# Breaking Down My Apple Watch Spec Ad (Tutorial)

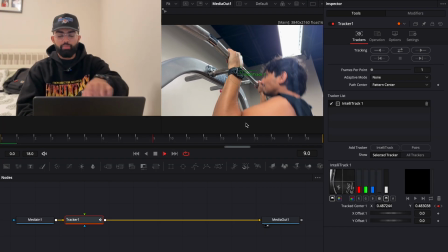4:08 I'll show you right here. You can obviously see the track, and you can see in the very top of the track, not much of the location of the screen actually changes.
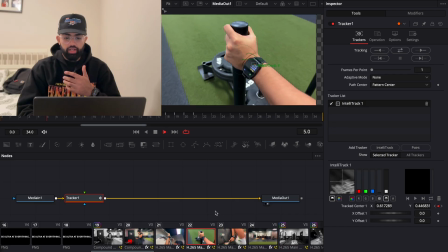4:17 And then the same thing goes for this little area. Like, it's mostly staying on the center of the Apple Watch.
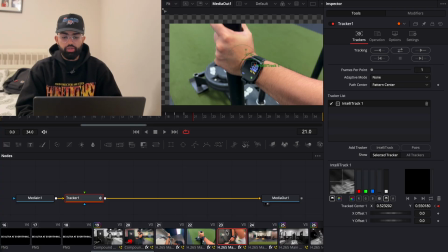4:24 Not much of the surrounding location is changing. And then the same thing goes here. This was probably the hardest one to do because he's pushing something out of frame.
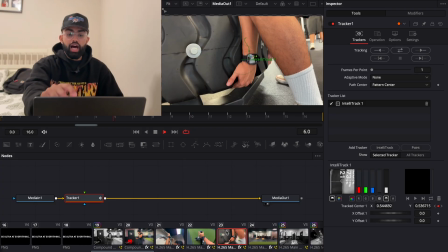4:31 And so you kind of see how a lot of the top gets cut off right away.
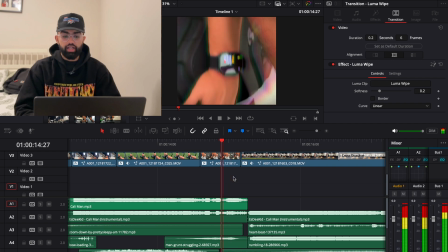4:35 And you can also tell in the edit, I had to zoom in a lot and I added a lot of prism blur so you couldn't really tell where the flaw was.
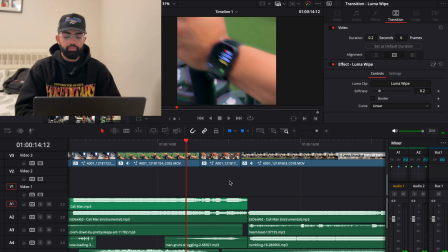4:42 A lot of the prism blur is just there to increase the intensity of it. This actually was not planned at all from the beginning.
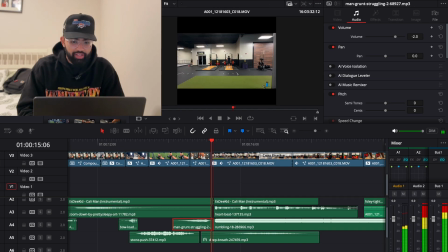4:49 I will actually go ahead and show you the original shot that we had for this because it looks nothing like what the final shot was. And so This is what the original shot was. It was kind of just me zooming in.
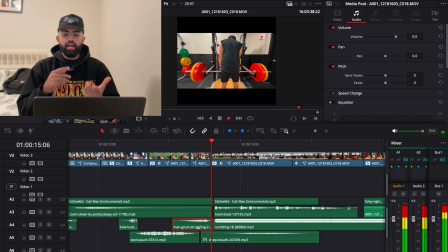5:01 Obviously, my friend is breathing in, and then he goes ahead and grabs the bar.
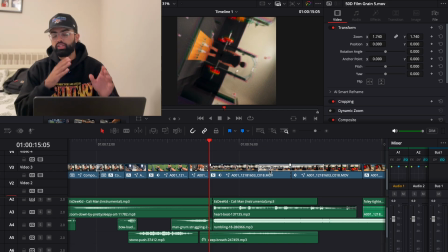5:05 In the edit, it plays a lot differently than that original clip just because I couldn't really fruitionize it the way that I wanted to with just a deep breath in and a deep exhale. Instead, I actually did a little bit more tweaking, and I'll show you right now.
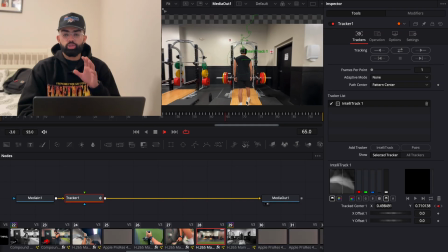5:21 There are a couple of big elements to this. Obviously, yes, I am tracking the back of my friend's body, but that's not really the main thing.
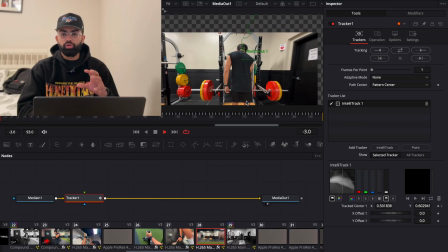5:29 That's mostly just so when I add the motion blur, there is something for the frame to actually move around and create blur around.
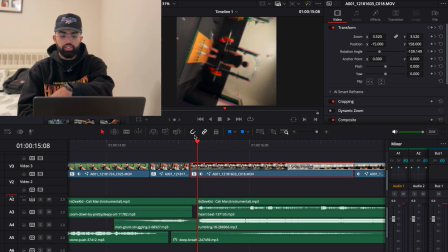5:37 As you can tell in the corner keyframe section on the rotation side of it specifically, I ended up rotating this so much.
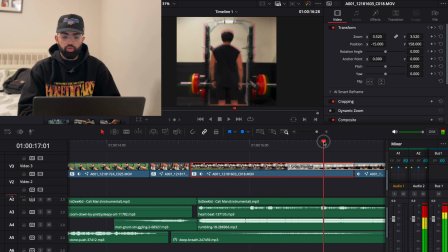5:45 Like I started pretty much completely upside down, and then we flatten out right before the cross dissolve starts, and then we cross dissolve into a black and white frame.
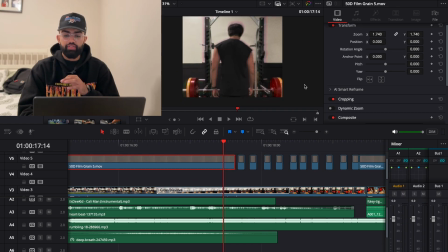5:53 But what I did this time was, instead of just having the film grain as a regular overlay, so when you go to composite, it's just overlay for this original one before there's any sort of major color switch, which obviously you can also tell there's prism blur just like all of the other color footage. But when you go to this, you can see it's negative,
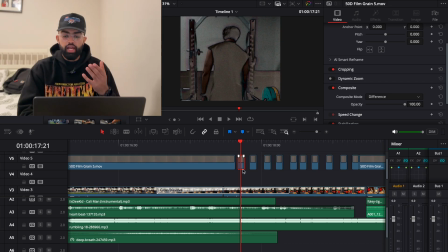6:09 and I actually use the difference filter and just put it into 2-second clips and kind of staggered it throughout this little section to build a little bit of inherent tension, just because I really, really liked it. This was a very last minute decision for me. This wasn't something I creatively had come up with.
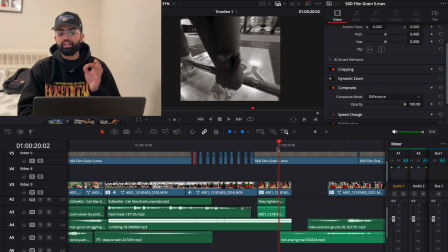6:24 And I also actually wanted to make this next scene negative as well, but then I decided, since we are focusing on the Apple Watch specifically, I didn't want to make any shot with the Apple Watch prominently in it to be something that was negative.
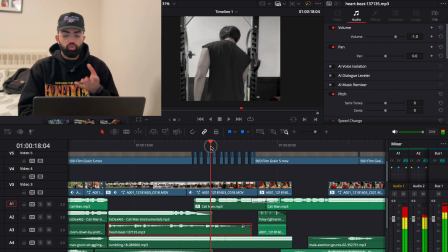6:37 My favorite thing about this like negative grain switch though is the sound effects that I paired with it.
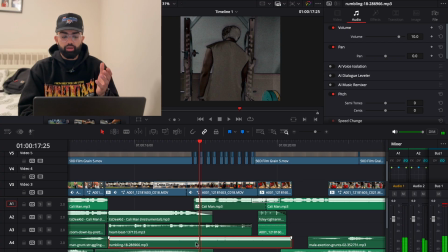6:41 I've never really used this before, but I found this really cool rumbling sound.
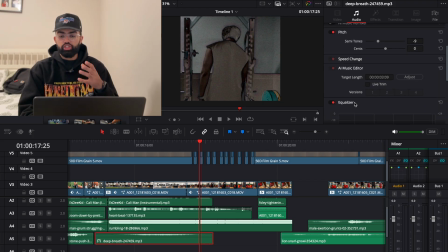6:45 I also did a deep breath sound effect, which, as you can see on the side, I actually changed the tone of it, and I also changed the depth on it of the equalizer in the audio editing. So that was really cool. Instead of just having a regular deep breath, it kind of made it more echoey. I have this rumbling sound effect as well as a very, very light heartbeat that kind of just fades in and out.
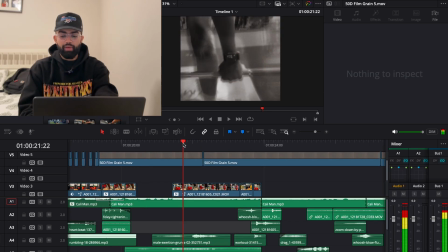7:04 And that's kind of where we get into actually just lifting the weight itself. And this is kind of like the exertion peak of the advertisement, which was kind of the point for me. The best way I found to actually have emphasis on this was a mix of prism blur and motion blur as well.
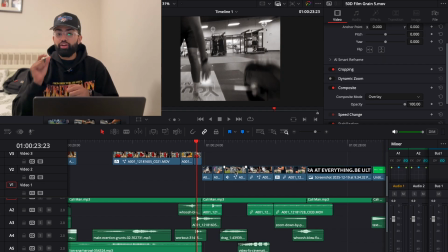7:20 Here's where I really felt like I had to build a lot of very quick momentum because it's a really quick montage. So I ended up doing just a lot of stacking of sound effects, and that leads us into this final montage.
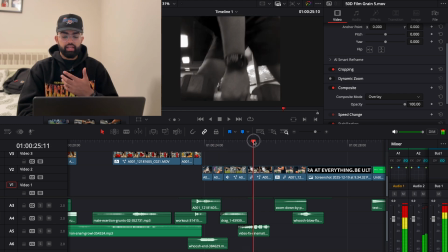7:31 You have a weighted ball throw, a row, pushing plates, and then a side row, and then obviously just running on a treadmill as well.
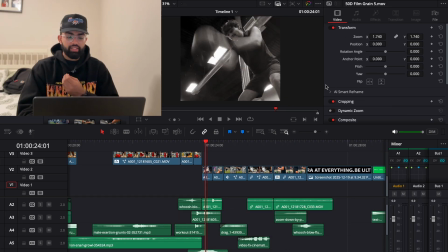7:39 This is another place where I really wanted to track stuff. I didn't get to do too much tracking with this first shot. Originally, I had it way more tracked to this like blur that is the Apple Watch, but it ended up just being way too quick and you couldn't really see what was going on.
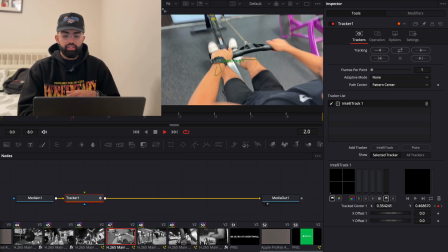7:52 Here I actually did end up tracking the Apple Watch. As you can see, it is a very, very light track.
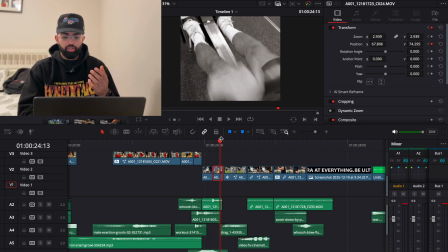7:56 You can't really tell anything else, but you just zoom in, and when you zoom into the actual advertisement, you can see how it zooms into the Apple Watch.
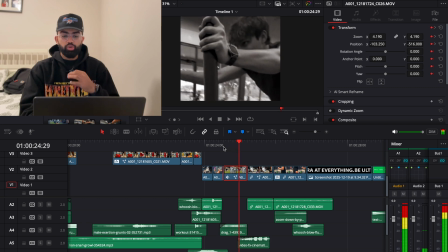8:03 This is probably my favorite track of the entire video. It feels so centered, and then that shake also works really, really well.
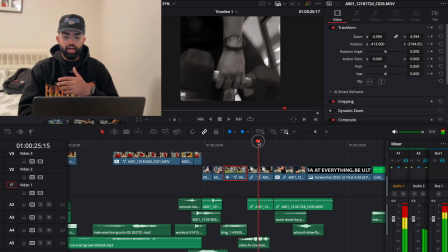8:10 And then that leads us to the row, which again, obviously I track the Apple Watch here.